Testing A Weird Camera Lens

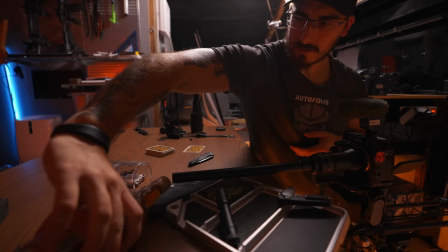525s
Alright, we're gonna have it from this side instead. Ooh, this is gonna be so good.
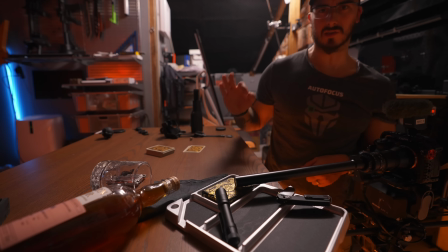530s
Yes! Ooh, this is a good shot. Wow! Then we will have...
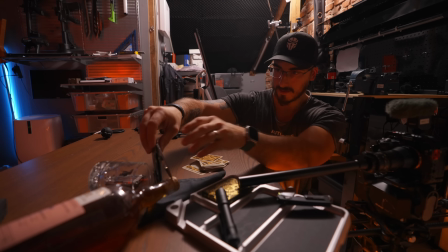539s
No.
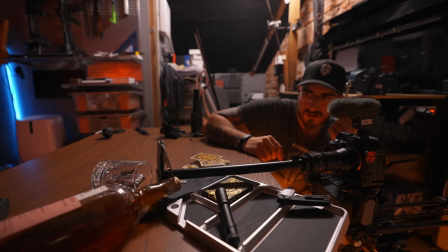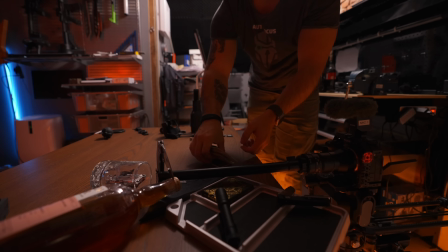547s
Yes, that is the shot. That is the shot that we want. We're just gonna add in a little bit more final touches.
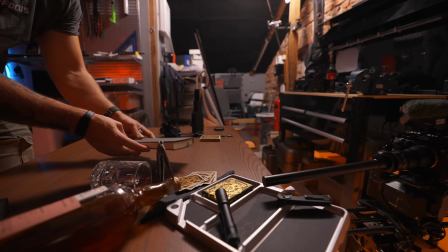555s
Let's see. How about this? So that it fills up a little bit.
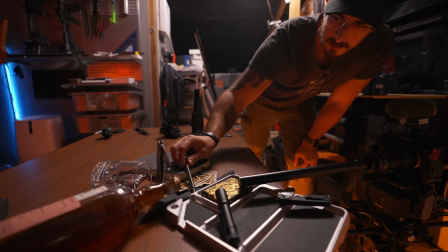559s
I like the pen lying like that. Maybe a titanium flashlight here as well.
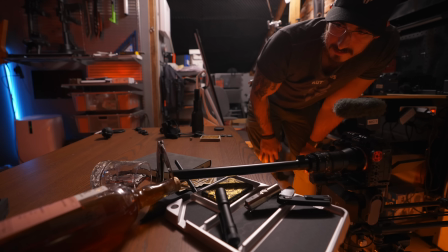566s
Just adds a little bit of depth. I think we have the shot. Then this we can have standing a little bit too.
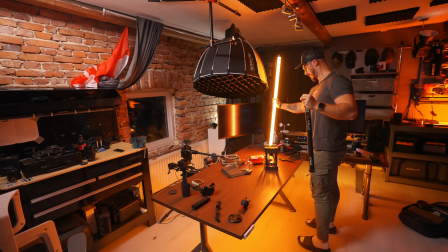575s
Okay, now we're just gonna add in lights. Let me show you something cool. I bought this a while back. It's called a Smoke Genie, and it produces some of the best smoke. Just to show you. You see that? Oh, wow. Let's get the shot, va?
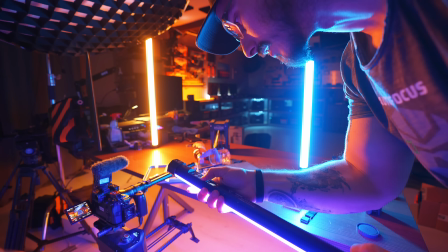597s
So we're gonna use another tube light, set it to CCT.
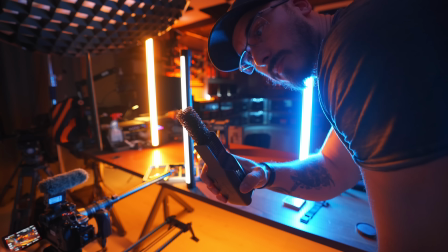604s
I think that this looks good. Now we're just gonna take the Smoke Genie and put some smoke everywhere.
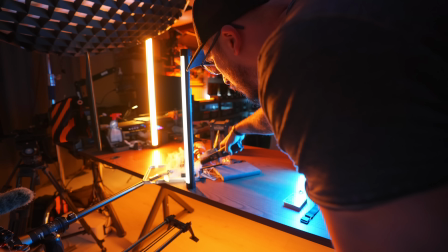614s
See how it looks.